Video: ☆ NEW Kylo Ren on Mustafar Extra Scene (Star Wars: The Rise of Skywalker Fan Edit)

So I'm just going to show you their footage and then show you how I incorporated that into my edit. But Lillian done a fantastic job at this.
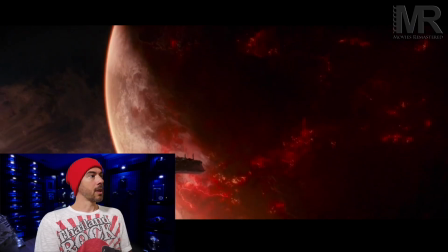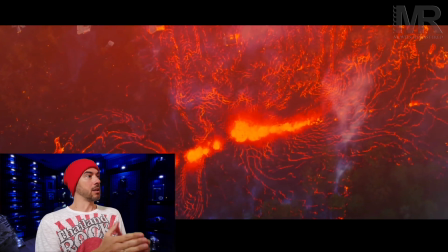8:54 So they did some more volcanic work, which looks amazing. Some erupting lava.
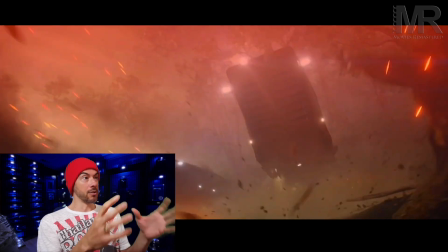9:01 The music's really powerful as well, and then the coloration. This whole scene is phenomenal.
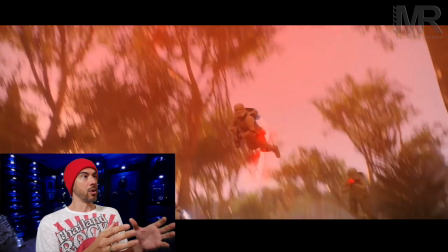9:09 It fits in so well with the Mustafar scene with Kylo Ren. Look at that. It's so good.
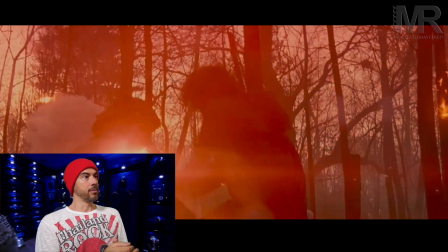9:17 It just fits in amazingly. So basically, I'm going to use some of that. Now, obviously, that for me, that scene was already finished. I was really happy with the way that I did the transition from the board meeting straight over to Kylo Ren's Mustafar, which was technically the beginning. I was really happy with that. And then all these fan editors started, like I say, everyone was getting involved in this brainstorming session, and it was so good. I just kind of went back to the drawing board because I really wanted to incorporate some of this work in, and give those guys a shout out because this work is phenomenal. It's so good. So let me go over to Premiere Pro and show you exactly how I fitted it in and what I've done with the final scene.
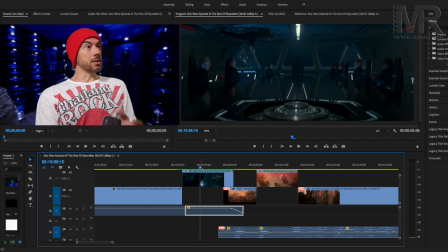10:04 Let's have a look. So here's the scene. So it goes straight from the Kylo Ren's board meeting. You've already seen how I've edited that, and then it goes straight into this transition like this.
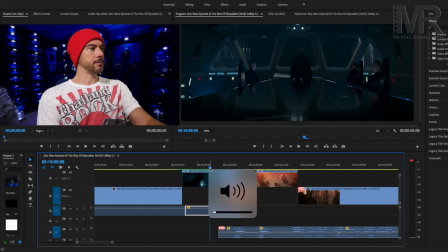10:18 Let me try and turn it up a little bit. Not too much because of copyright. So I'm going to talk you through this because there's some other slight changes that I've done within those scenes.
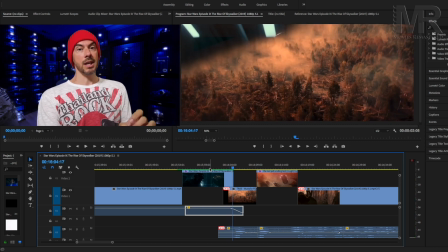10:34 So Kylo Ren says, "My knights and I are going hunting for the scavengers." And actually, what's the line that he uses before then?
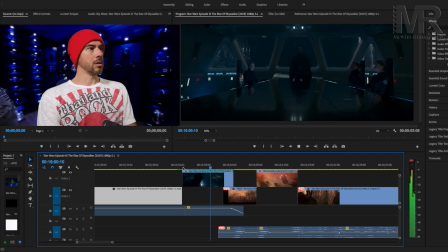10:46 Prepare to crush any worlds that defy us. My knights and I are going hunting for the scavenger.
Prepare to crush any worlds that defy us. So he's basically, he doesn't care at this point. He's going to go to Mustafar, even though, you know, he idolizes Vader, his grandfather. He's willing to go to Mustafar and just basically execute everybody on there just so he can get this wayfinder. So to do this later on in the movie makes so much more sense, because you've then got that cat and mouse chase with the protagonists, and now Kylo Ren is just basically at his height of, you know, he's so menacing right now. So, you know, it takes away that kind of teenage strop that he was having quite a lot in Force Awakens.
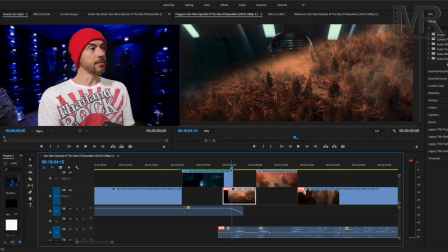11:31 So it goes from that scene. You can see the nice transition here.
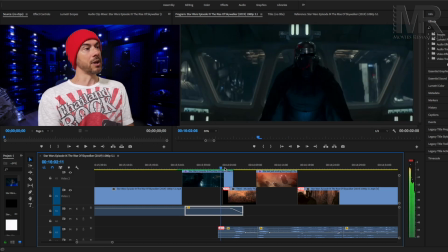11:36 I've made sure the transition sweep.
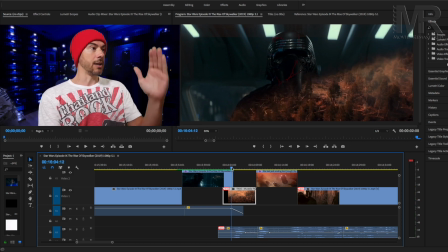11:38 So you make sure that transition sweep comes in from the bottom right up to the left, because this is the same way that the ships are going to come flying in.
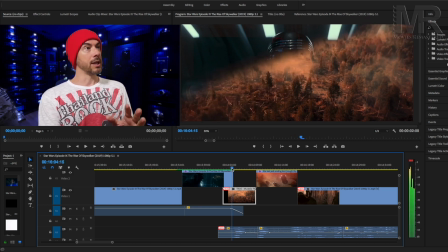11:46 So this is the TIE fighters. So I'm just going to play it slowly. So there's the establishing shot.
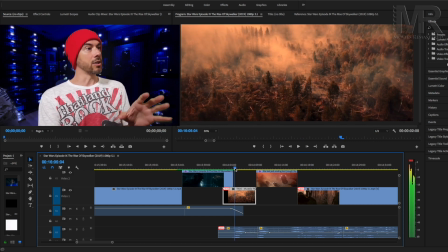11:51 Amazing coloration of that forest. It's so good. Slightly extended for me so I could fit that transition in. The TIE fighters come in.
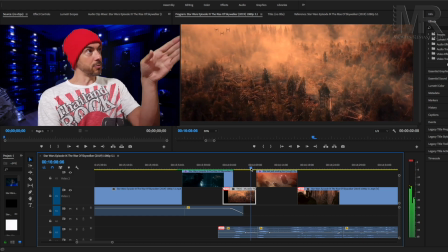12:01 The road's been cut out of the original scene because the road was slightly coming into frame on the top left.
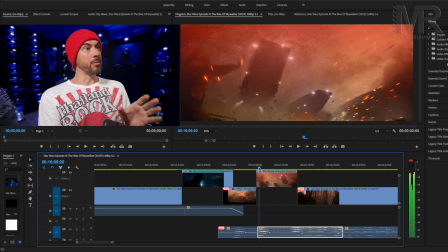12:08 That's now gone. And then the Battlefront footage comes in, which is amazing. So you'll notice here from the original, I've actually flipped it, and I'll show you why in a minute.
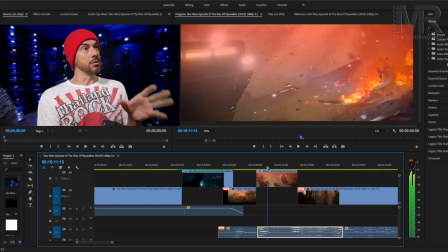12:20 But these come straight in. That then goes into the stormtroopers.
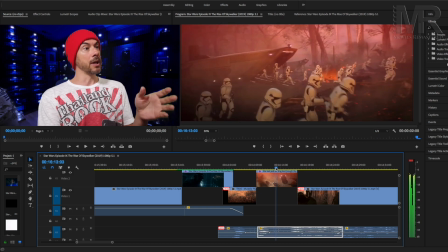12:26 You can hear them coming out. So check this part. The stormtroopers are now running in from left to right, because once they start running out, if you look at the next scene,
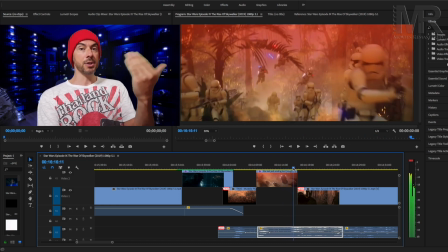12:39 so they're all coming in. So they've come out of the ship, all running to the right. So look at these scenes here.
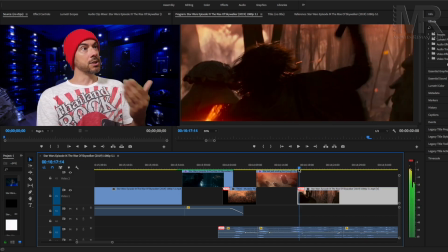12:44 So you see Kylo Ren.
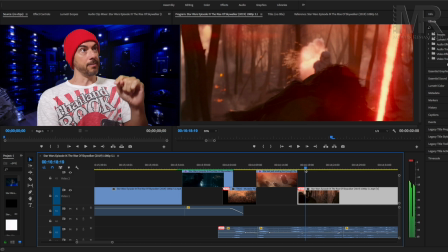12:46 Look at where this stormtrooper is. He's facing the right.
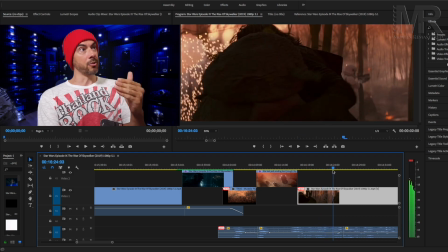12:52 And then in the next scene, everyone's still coming from the right. There you go again.
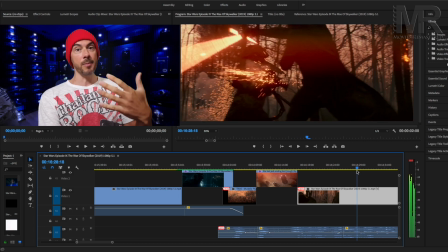12:59 Look there. So he's on the right, facing right. So they've all come out of the ship and just stormed Mustafar.
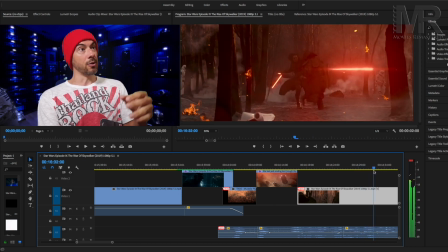13:05 Again, there you go. Look, he's on the right. He's looking on the right. Right.
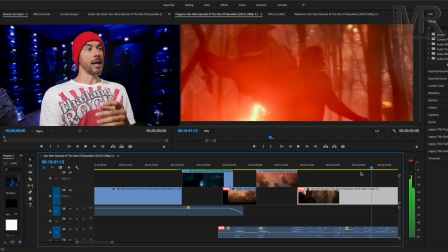13:10 So it was a good idea to go back to these and then flip that. And, you know, it's just pushed that scene to another level. So to give people that extra scene, and it's beautiful footage. It's coming straight from the computer game, but it doesn't look like that. This particular part of the footage that I'm using, it doesn't look like it's from a game at all. And the way that it's just been filtered and colorized, it's just, everyone's done a phenomenal job. So, you know, thank you guys so much for doing that. I know you just put it out there for anybody to use, but, you know, I just want to commend everybody that's working on this right now. Some people are just coming out with amazing stuff. So let's play the whole scene. Now I'm not going to be able to play it with sound again because of copyright reasons. So I'll dip the sound, but hopefully you'll be able to see it. But we'll go for full screen. Here we go.
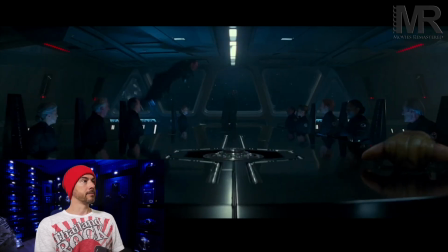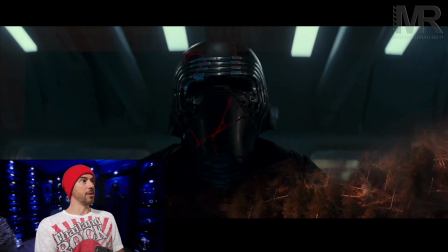14:13 Amazing. Going hunting. Great transition.
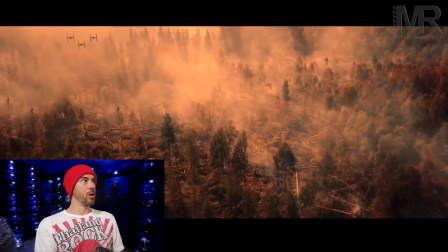14:18 All works perfectly.
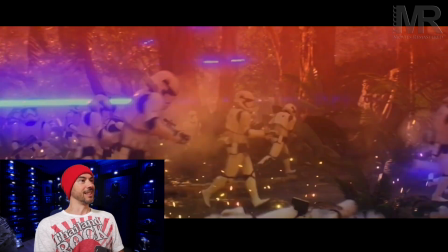14:23 Just move it. It's now so more aggressive.
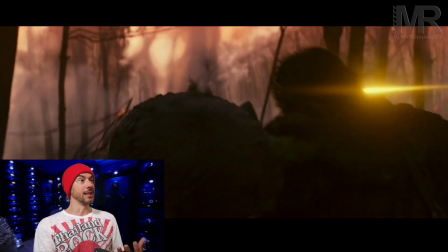14:31 And for me, I just think that's the perfect time to bring this scene in, because everyone's been looking for the Wayfinder at this point.
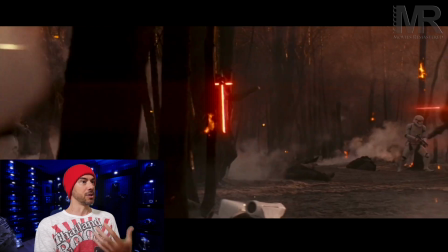14:38 To do this scene at the beginning, it didn't feel like it made sense. It was just an excuse to have a really powerful,
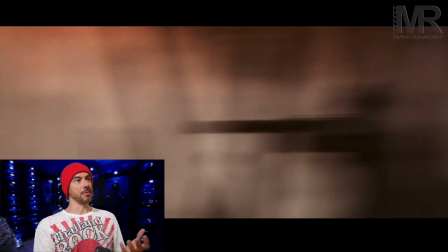14:46 aggressive opening that I just felt it showed too much at the beginning. But now putting it at this point, I think is amazing.
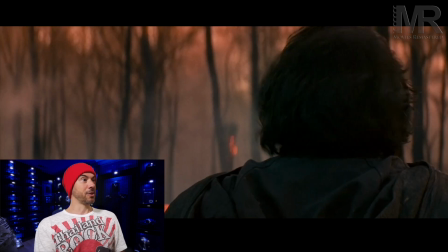14:56 So that, yeah, that makes so much more sense, and that is just way more,
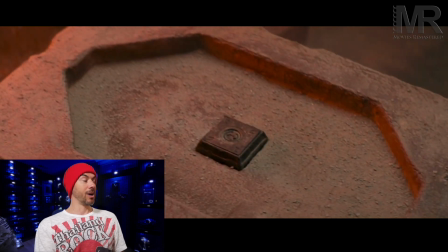15:04 wow, I don't know. So what do you think? Let me know in the comments below. I absolutely love that scene. I think, you know, like I say, we weren't fortunate enough to get any deleted scenes from the Rise of Skywalker. It's weird, they did it through every other movie. So let me know what your theories are. Let me know if you can figure out why we didn't get any deleted scenes for this specific movie release. Are they going to do a JJ cut? Are they going to do a Lucas cut? Are they going to do some kind of 1 year anniversary and then give it to us then because of DVD or Blu-ray sales? I'm not sure, so let me know. Also, please don't be afraid of letting me know any ideas that you've got. I love, so many people are contacting me now, and the coloration that I did for the Leia opening, the Luke and Leia farewell, thank you guys so much. I'll do another video on that, thanking everybody. Yeah, so I've fixed the coloration of that scene. I've now got it off to another person who's going to try and figure out some of the audio for me, and I'm starting to build a little team, and it's amazing. So hopefully I can really speed this up and get it done a lot quicker than what I first thought of. But if you like this video, give it a thumbs up, and also try to subscribe. There's 86% of you are now watching but not subscribing, so help me out and hit that subscribe button. You can check out any of these videos if you haven't seen them already, and I'll hopefully see you in the next one. Take care of yourself. I'll see you again soon.